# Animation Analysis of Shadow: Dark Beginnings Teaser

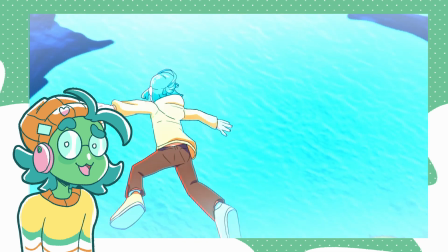Hello, so I'm an animator, a 2D animator to be precise.
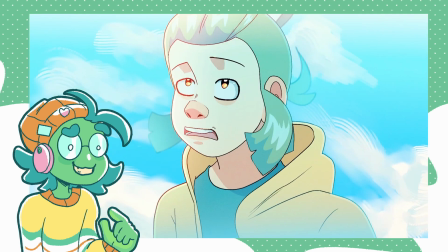I've been teaching myself animation for quite a few years now, since 2022, so a couple of years.
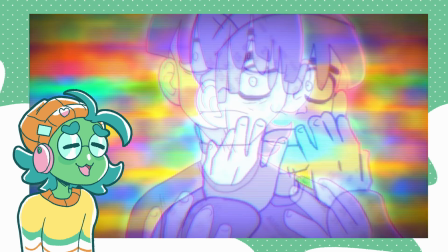While I'm not the greatest animator ever, I certainly know a few things about animation.
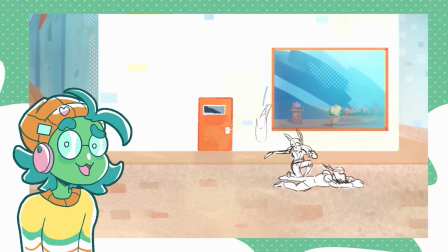And one animation that intrigued me in particular was the Sonic Shadow Generations Dark Beginnings teaser.
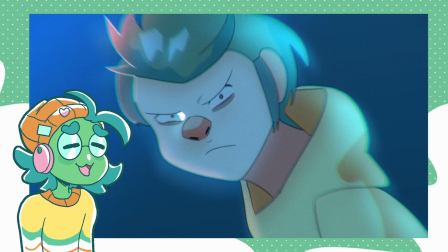So I thought it would be great to analyze it, because when I first watched it,
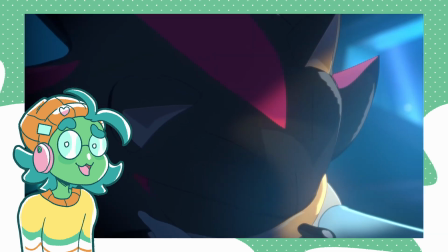I found the animation to be so intriguing, because it's so beautiful!
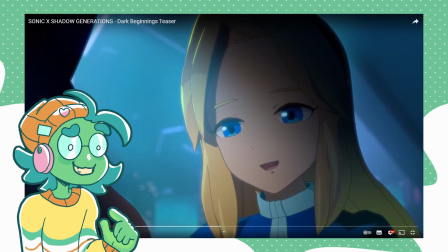But I was trying to figure out how the heck it was made, because it was just intriguing to me. Is it 2D? Is it 3D? Is it a mix of both? What is it? I need to know. I really need to know. So, it was confusing me, me viewing it on my little phone.
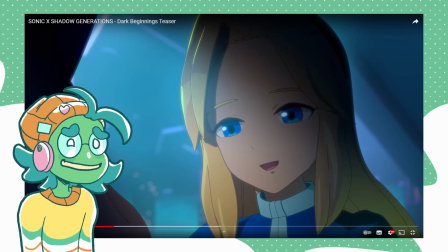So I thought I would take it upon myself to look at it more in depth on the computer on my big drawing tablet screen. So I thought it would be really fun to go through this animation scene by scene, and we can try and figure out, is this animation fully 2D?
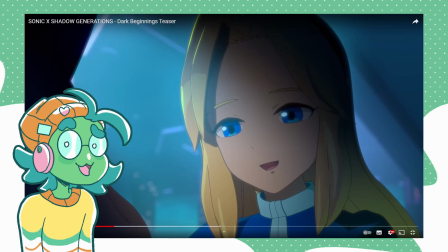Is it 3D? Is it tweened? What techniques do they use? Because it's very interesting.
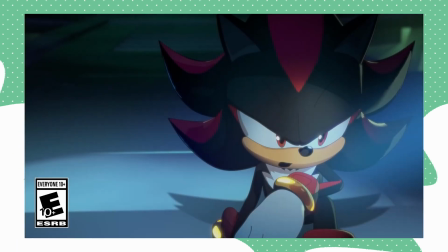Let's get started.
Professor Gerald made me the ultimate life form.
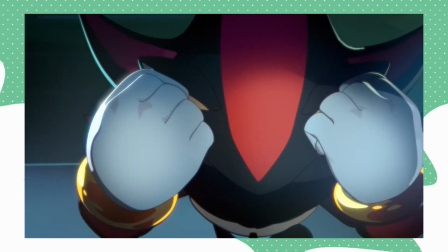I should be the key to all manner of medicines. Curing you.
Wow.
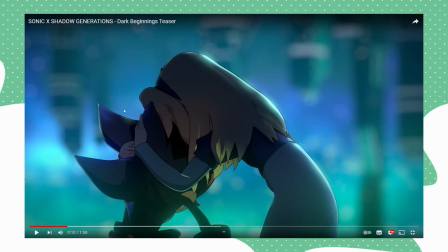Right, let's analyze up until this point. 10 seconds in, yeah?
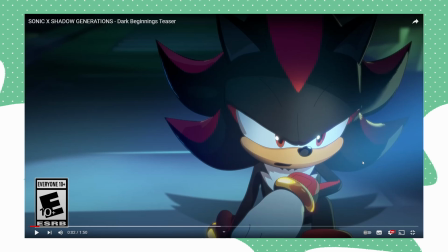So, something that definitely gives away if something is 2D or 3D is the shading. Due to how tedious 2D animation is, frame by frame animation to be exact, the shadows are very deliberate. The shadows and highlights are very, very deliberate. Some of them are even simplified, right?
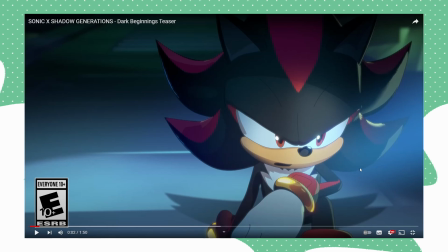And people also add this thing called cell shading, which is this hard shading that you see in shadow here onto 3D models, right? To give a similar 2D effect. However, it's not quite the same as hand drawing the shadows yourself.
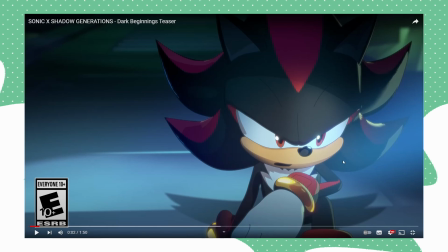If you think about it, if you hand draw like shadows over and over again, you're going to do your best to simplify them and put them where it's necessary. In a 3D model, more stylized shadows like this, even highlights too, can behave very differently.
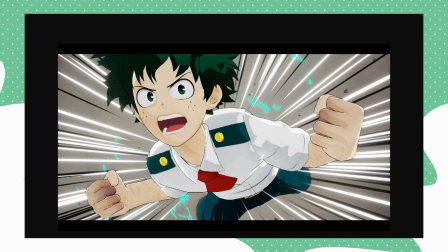For those who aren't really into like the arts really, or animation, or more of just like a casual viewer, I thought it'd be worth going over the difference between shading in a 3D model and shading in a 2D drawing.
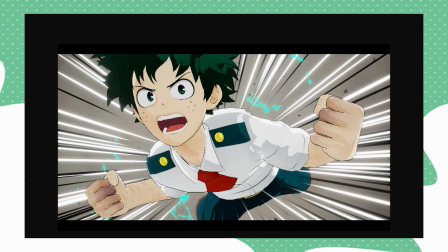Keep in mind, depending on like the 3D model and the quality of it, the shading can look more direct, I guess, more hand-drawn and limited. So here's a screenshot of this character here called Deku, who's from My Hero Academia.
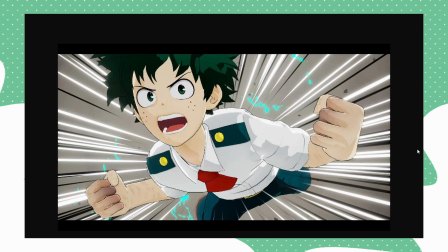This is a screenshot from one of the video games that use 3D models that try to emulate this sort of anime style. Now, this is actually a great example, because if you look at the shadows, there's this weird highlight up here. The hair shadows, they don't feel super intentional.
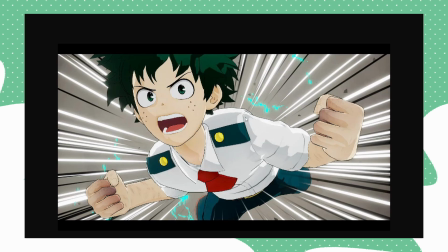If you look at the shading here, an animator hand drawing this would just have this fully like grayed out, fully shadowed, instead of having this weird highlight here. The shadow and highlights and how they react to going over the model overall react kind of weird. And because it's 3D, you can also add more shading and do it quicker. You can see here how Deku's got multiple shadows.
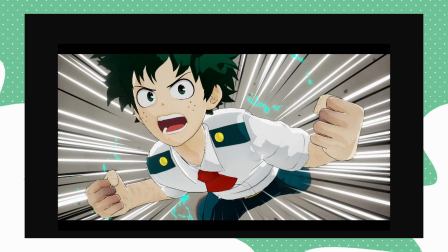He's got these highlight layers, he's got these shadow layers. And this is added because you can do this on a 2D drawing, but it takes more time.
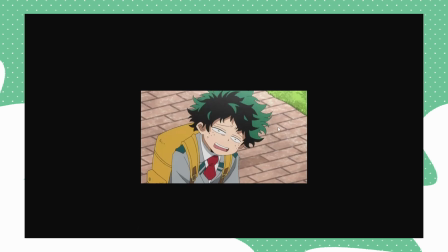Now let's look at a screenshot of him from the anime. You can see here how the shadows are overall a lot more simplified. There's no shadows on his backpack here because it's not really needed. Focus here is on Deku, so the shadows are going to be on Deku.
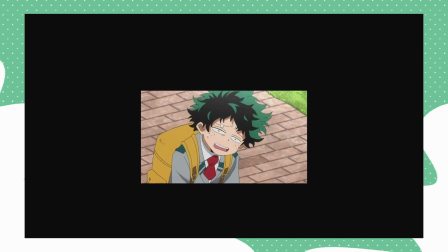You can see here how the shadows are very simplified, one tone. There's a couple of fully black shadows here and there, and his hair and under his chin. But you can see how direct and simplified the shadows are.
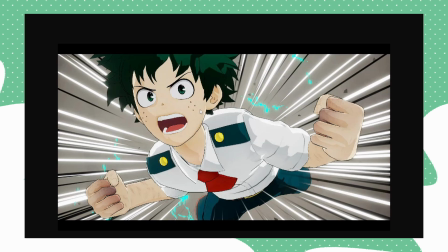If you compare 2D and 3D cell shaded characters, you can just tell most of the time what is 2D and what is 3D.
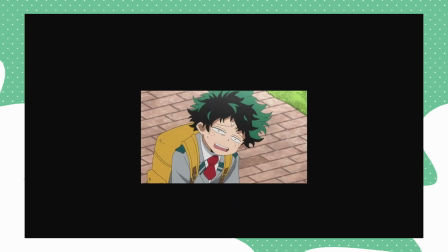Because it's how the shadows react. Because an animator intentionally hand draws these shadows to be under his hair, under his neck, maybe in a few creases here and there in his clothes, to convey the information that is needed.
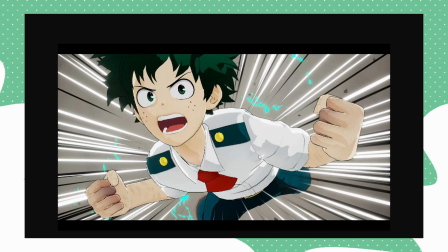Whereas this, because the shadows are trying to react to like a 3D model would react, it's like it tries to calculate the shadows in a sense. It's not very stylized.